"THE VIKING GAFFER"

There is no picture before it is lit. Hello, my name is Axel Johansson and I am the Viking Gapper. In the last lesson we covered the aims of light, depth, clarity, and mood. Well, in today's lesson we're going to be covering the character of light and how it affects your subject's appearance in your shot. One character of light is dispersion. Light disperses in two ways.
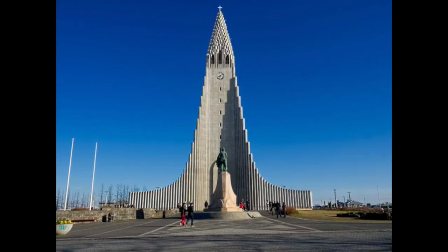0:46 One way is generally from the sun or a spotlight when the light is a
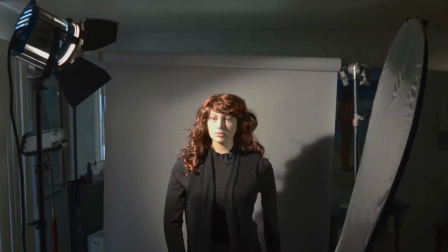0:52 narrow beam point source producing strong illumination with sharp outlines and well-defined shadows.
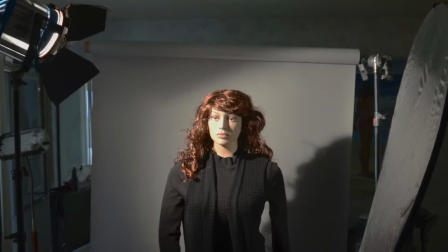0:58 This is called hard light. The second way is from a cloud-covered sun, the sky, or broad light sources.
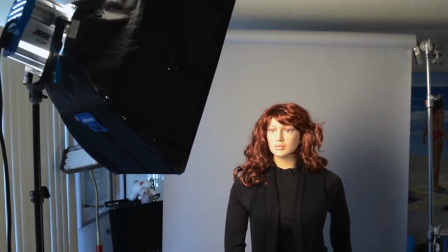1:08 This is light in a broad illumination creating subtle shadows. We call this soft light. Next character of light is direction. The light's direction in relation to the camera's frame influences the subject being lit.
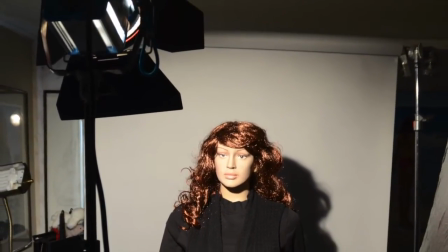1:23 A light from the front would be a frontal light.
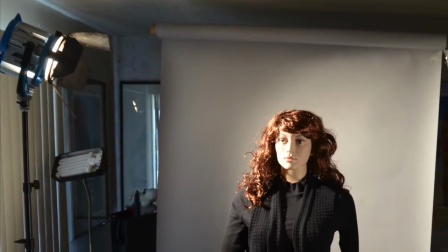1:29 A light from the side would be a side light and
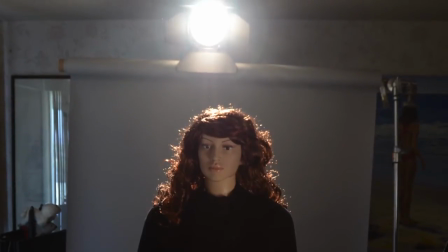1:35 a light from the back would be, you guessed it, a backlight. Frame a shot from the front of the subject, directing the light as a three-quarter frontal light, and you get a three-quarter frontal light shot. Now, if you reframe the shot from the side without touching any of the lighting, the lighting direction has changed.
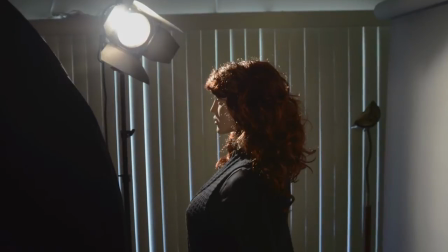1:58 Why? Because you changed your camera frame in relationship to the light's direction, influencing your subject's appearance on camera in a new way. Move the frame once more without touching any of the lighting,
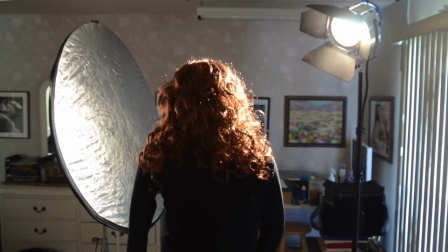2:13 and the lighting direction changes yet again, affecting your picture in an entirely different way.
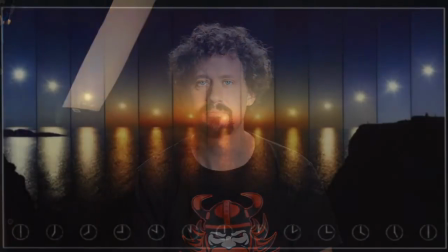2:21 Color temperature is another character of light. This is where the color of light changes in varying degrees.
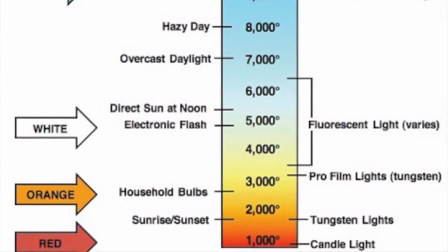2:28 Basically, it starts as a red color, moving through orange, then to a yellow, up through white and finishing in a blue.
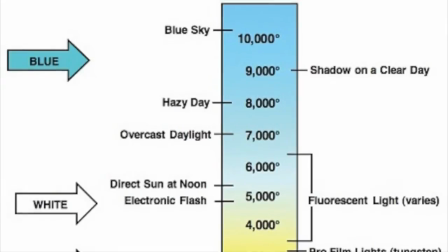2:37 A scale of numbers was developed by Lord Kelvin to codify these changes
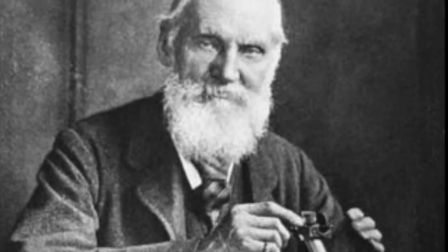2:42 of light's color qualities as temperature of a heated black hole change. It's called the Kelvin scale. Well, there you have it. The basic characters of light, its quality of dispersion, the direction it travels, and its color temperature. If you would like to see more lessons, please subscribe by clicking below. Good light and good luck. Remember, there is no pitcher before it is lit.